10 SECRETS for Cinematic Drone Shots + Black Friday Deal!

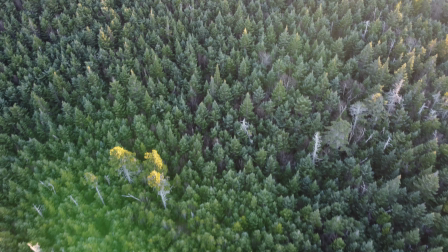(8:16)
The next secret for getting cinematic drone footage is to use slider. Many filmmakers set their camera up on a slider attached to one or more tripods, allowing them to get a shot from left to right or right to left. However, you can do this with your drone by pressing the right controller stick to the left or right.
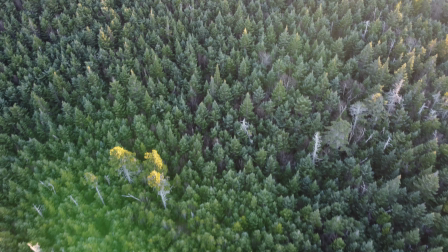(8:34)
I recommend using tripod or cine smooth mode so your movement is slow and smooth. This technique is excellent for establishing shots in the beginning of your real estate videos or documentaries.
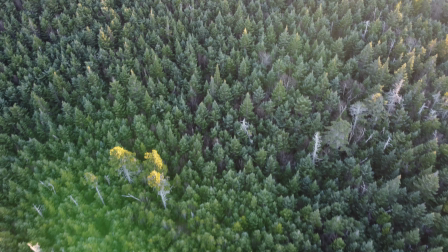(8:46)
Secret number 5, gimbal up and reveal. The next secret for cinematic footage is to move your gimbal up and reveal something. In this shot, I'm showing you this building's roof, which says I'm from a place where it does not snow, and in the distance is the Miami skyline.
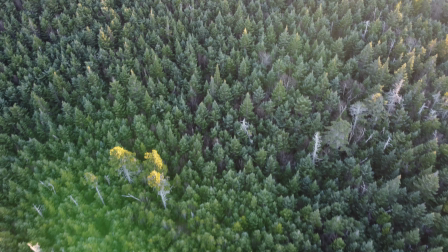(9:03)
Now, it would have been better if we weren't reading the words backwards, but it's an interesting way of revealing the main subject or building within the location. Another example of this, I'm gonna fly over a mountain. It doesn't have to be a mountain, it could be a building, a cliff, anything that reveals something in the distance.
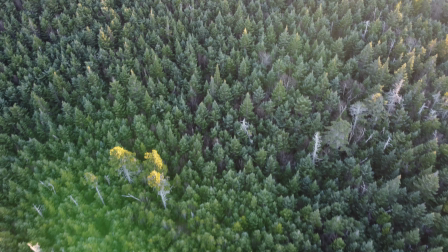(9:20)
So I start low. Now in this shot, I'm looking at the trees straight down. Seeing all these trees elicits a feeling in the viewer.
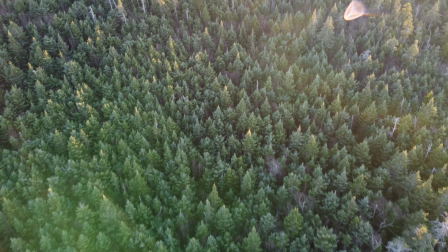(9:27)
And then I slowly pan up with my gimbal. Now as I pan up, I can see the sun flare to the right.
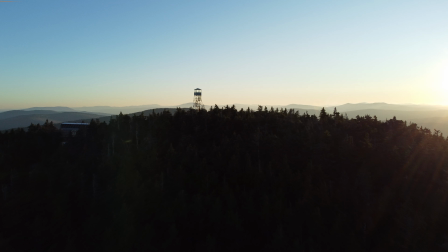(9:33)
So as a viewer, you know that the sun is on the right side. And I'm gonna continue to slowly move my gimbal up. I have all these different storytelling elements in this shot. As I fly the drone forward, you can see the tower in the distance. Now this shot is okay. It is not a great shot just yet.
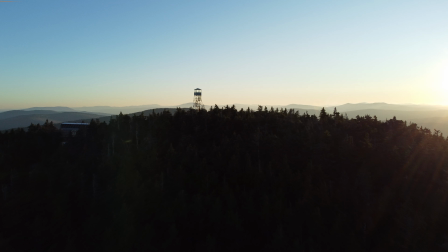(9:56)
Now we see a silhouette, and I like this shot. As we move closer to the tower and mountaintop, there's some suspense there. What's on the other side? The viewer wants to know, and I'm taking them along on this journey of discovery.
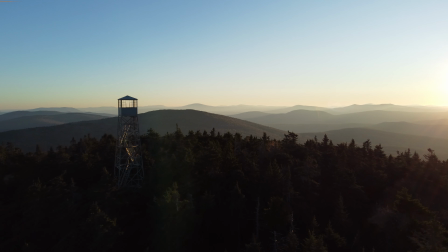(10:13)
As I pass the tower, I fly low, close to the trees, making it more interesting.
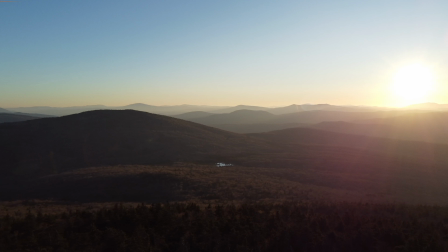(10:17)
And now you can see the beautiful landscape in the distance. However, there's more beautiful mountains to the right, so I'm gonna move the drone to the right to expose those mountains. I also did this because it was a little too dark to the left, and shooting into the sun, we can see the silhouette and shape of the mountains in the distance.
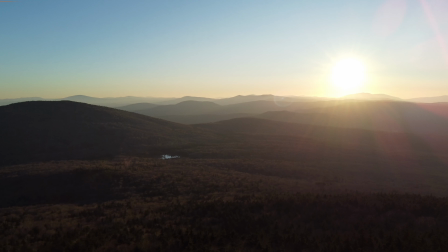(10:34)
Now moving the gimbal up, it helps to do this smooth and slowly. This helps make it look professional and create suspense.
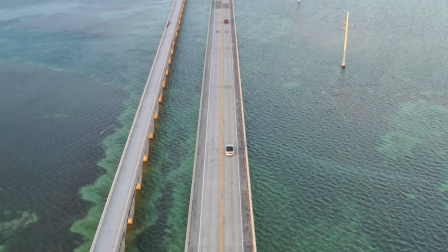(10:41)
Now in my last example, I keep my drone stationary and simply move the gimbal up, revealing this cool bridge that I just drove over. Secret number 6, junk the front. My next secret for getting cinematic footage is one of my favorites.
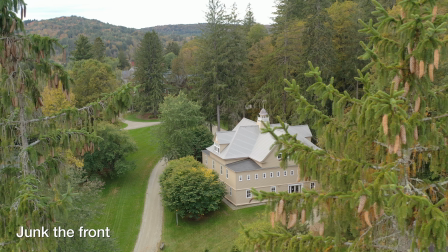(10:57)
I call it junk the front.
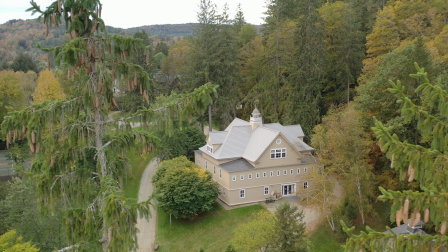(10:59)
The principle behind this is to add objects in the foreground close to the drone in order to create depth and interest in your footage. Let me show you some different examples of using this technique. Notice this tree is right here in front of me.
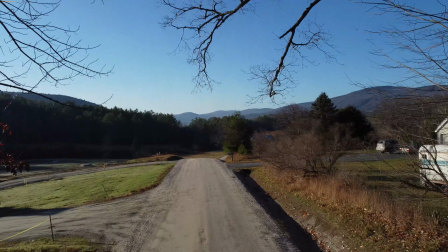(11:12)
For this shot, I'm moving the drone too fast, so I recommend moving your controller to Cine Smooth mode or tripod mode, or whatever setting will allow you to move your drone slower from side to side. As I slowed it down, it looked much better.
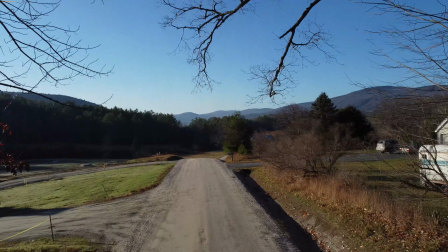(11:25)
As we went across, the trees really weren't interesting, but what's more interesting is the fact that now we see the cabin with the beautiful reflection of the trees in the water and the clouds reflecting in the water as well. You can also use junk the front moving forward. So here I'm flying forward into the sun and we can see the trees moving by us.
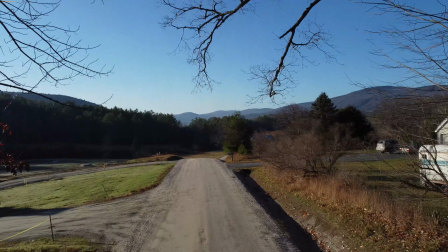(11:45)
This gives the viewer a better sense of movement and feeling while watching. And you could also go backwards as well, here really fast. Now moving forward with trees on both sides, this would work in a city with buildings on both sides as well. I try to fly as close as possible to the tree branches without crashing.
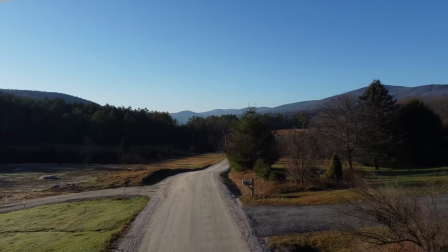(12:01)
Now I would practice this and you'll become more confident, and your judgment of how close you can fly to objects will improve with time.
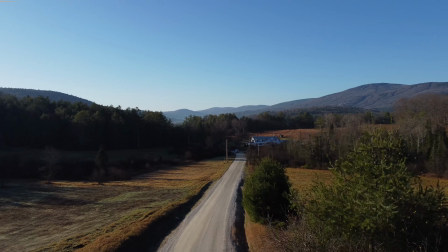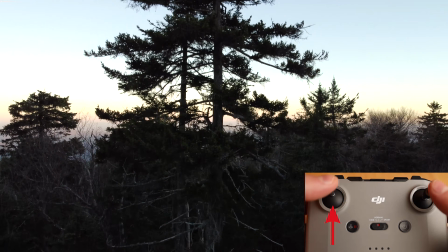(12:15)
As a little bonus here, I tilted my gimbal down to get that truck and house into focus while also keeping the landscape in frame.